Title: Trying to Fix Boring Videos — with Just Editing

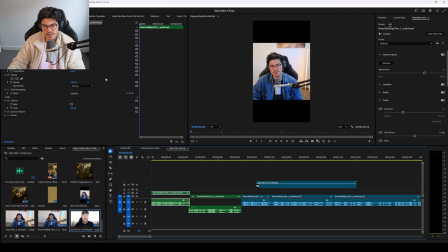498s
Pretty simple. Okay, cool. Let's get grid lines up.
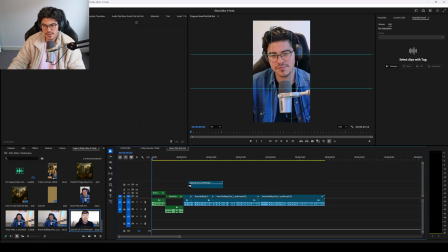502s
So my general technique for getting how you should do frame composition, do these grid lines.
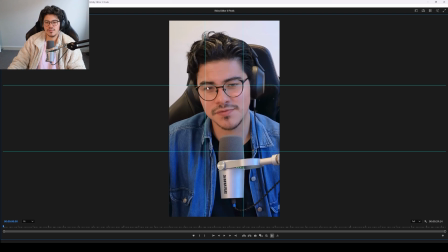508s
And what you want to do is you want to have the eye line center. And basically what you're going to do when you're editing, particularly if you're doing lots of cuts, you want the viewer's eye to track efficiently. So what I mean by that is you need to make sure that,
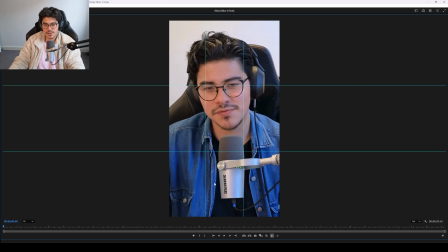523s
if information is here on this bottom part, you need to somehow bring the attention here. And then if the next frame we need to go back up, it just gets a little bit too much. So generally you want to be efficient with where the eye is tracking. And most people will watch the video at eye level here, and you can put subtitles generally on this line.
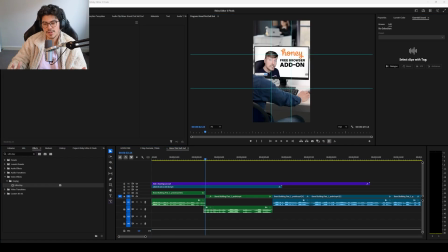540s
So yeah, it's really important that we spend time on this intro because this is the most important part of the video. If we don't nail this, then everything that we do from 6 seconds onward is just a waste of time. So that's why I spend a lot of time on this intro. I don't care if it takes me, 90% of the time.
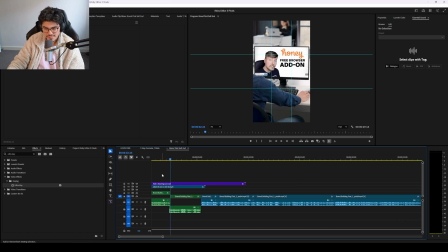559s
This is the most important part. If we need to cut corners, we'll cut corners towards the end of the video because at that point, if someone's watching the video to the end and you actually have a good resolution that people will watch for anyway,
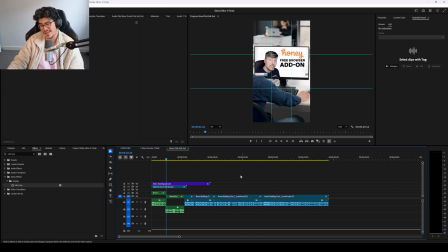575s
then they'll watch it. That being said, this video doesn't have a great ending as we spoke about earlier. So that is going to be a problem. But we'll cross that bridge when we get there.
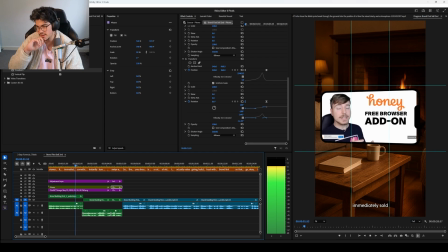585s
So we have our opening.
Viewers hate it when they're immediately sold something. People just instantly turn off and they swipe away.
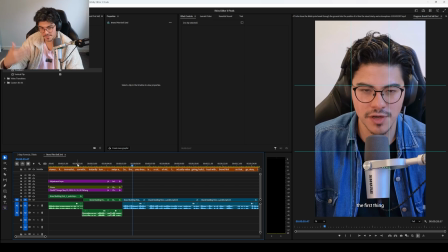591s
So I think we're going to come back to that. I want to keep kind of thinking about what the video is and then come up with the textual hook. Okay, create a collection.
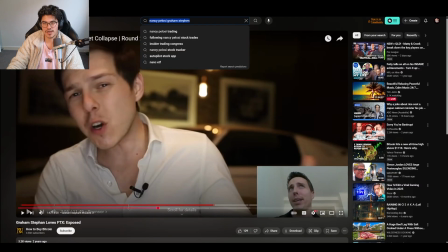599s
How are we going to show that? So once again, probably best to just find someone on YouTube that has lots of good information.
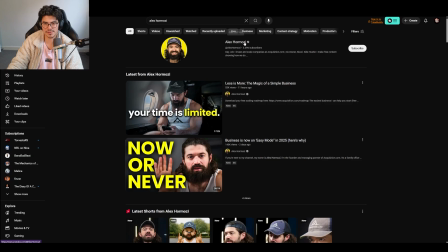608s
Probably Alex Hormozy is a great example of this. So I've gone ahead and added Hormozy's video collection.
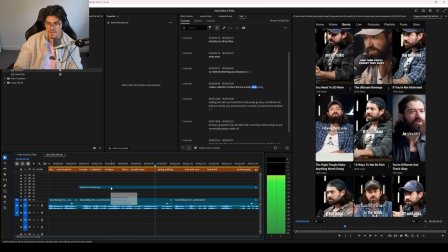613s Create a collection of videos that are actually value giving, building trust with your brand first.
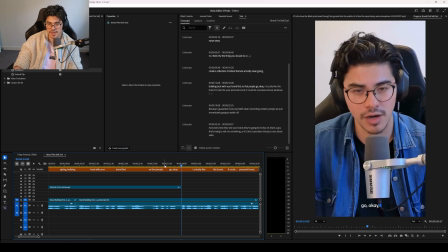619s
And I think I'm going to cut it here on OK, bring it back to me.
People go, okay, I actually like this brand.
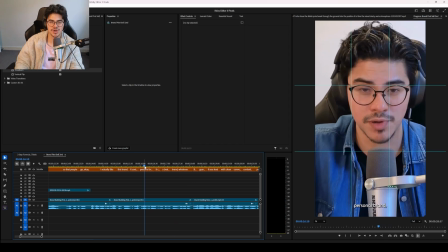625s It could be your personal brand. It could be a business brand, whatever.
Maybe we continue with the Hormozy example and we go Hormozy personal brand. I might do like a gridded background, Hormozy personal brand, and then we'll have his acquisition.com.
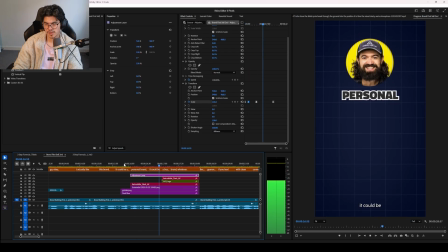639s Your personal brand, it could be a business brand, whatever.
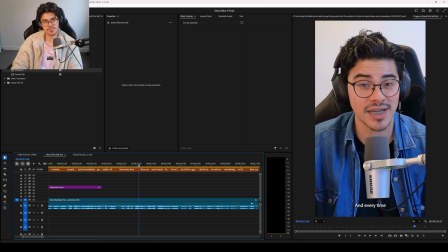641s
For this part here, for every time they see your brand, I'm going to put a picture of Imam Ghazi and I'm going to get ChatGPT to do like a really crazy, exaggerated, like buy my poster sort of stuff. And then I'm going to have him pop up out of the table. And every time they see your brand, they're going to be like, oh, it's that guy.
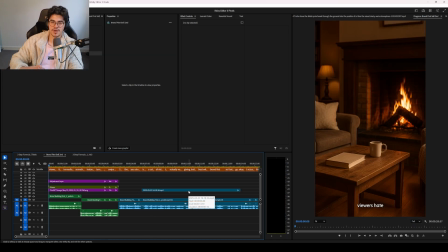657s
Let's just run through the video and kind of analyze why I've chosen stuff visually. We're going to get to the text in a second, but let's just go through the video.
Viewers hate it when they're immediately sold something.
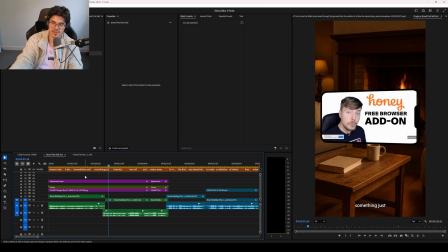668s
So Mr. Beast, honey, that's very relatable. Everyone knows Mr. Beast. I think a lot of people should know about the honey scam.
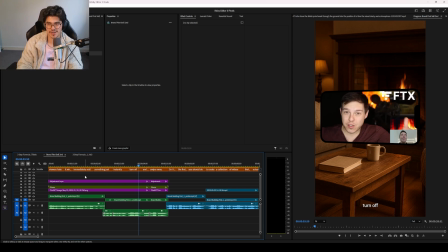674s
We'll just instantly turn off Graham Stephan, probably lesser known, but I mean, people should know FTX, off and they swipe away.
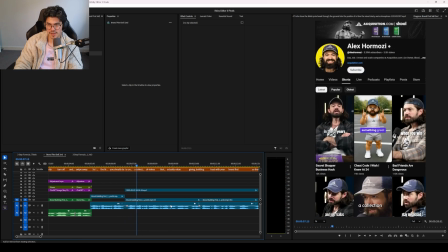683s
So I think the first thing you should do is create a I think Hormozy is big enough for us to actually demonstrate what I'm talking about.
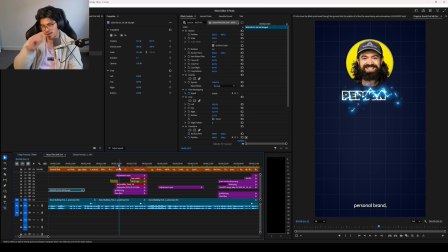690s
So here, just trying to, I mean, we're going for a little bit retention editing here.
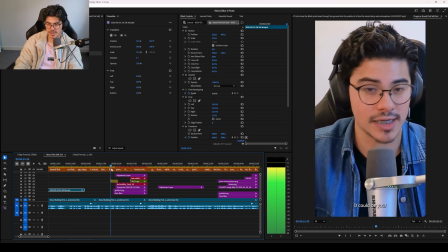695s Like, okay, I actually like this brand. It could be your personal brand. It could be a business brand, whatever.
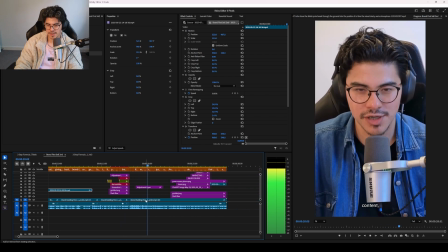700s Because I guarantee if you lead with client converting content, people are just immediately going to switch off.
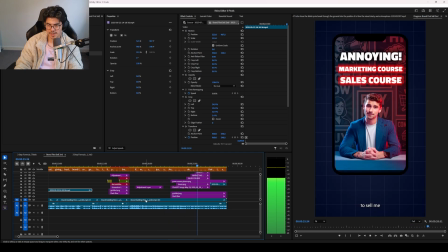704s And every time they see your brand, they're going to be like, oh, it's that guy that's trying to sell me something. Or it's that corporation that just cares about sales.
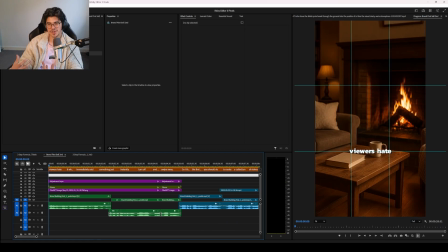711s
Okay, now let's talk about captioning and how this is important.
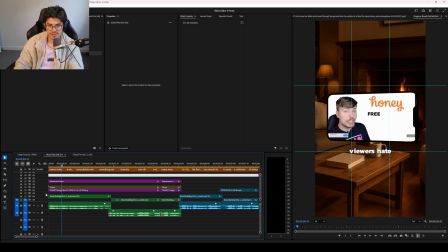714s
So viewers, so I'm going to use hate as a kind of like a graphic.
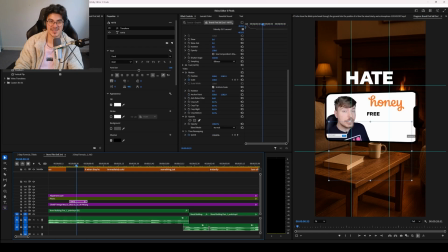720s
Why am I making this so complicated? Oh, I said I wasn't going to do something complicated and now I'm just making it really complicated.
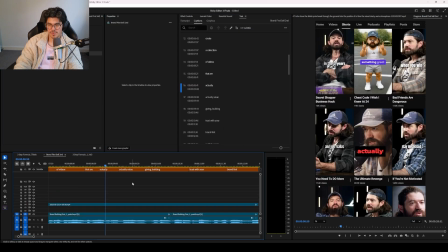729s
What is going on here? I've said this many times in many videos. I mean, it's really easy to just get to captions and just like let it do its thing.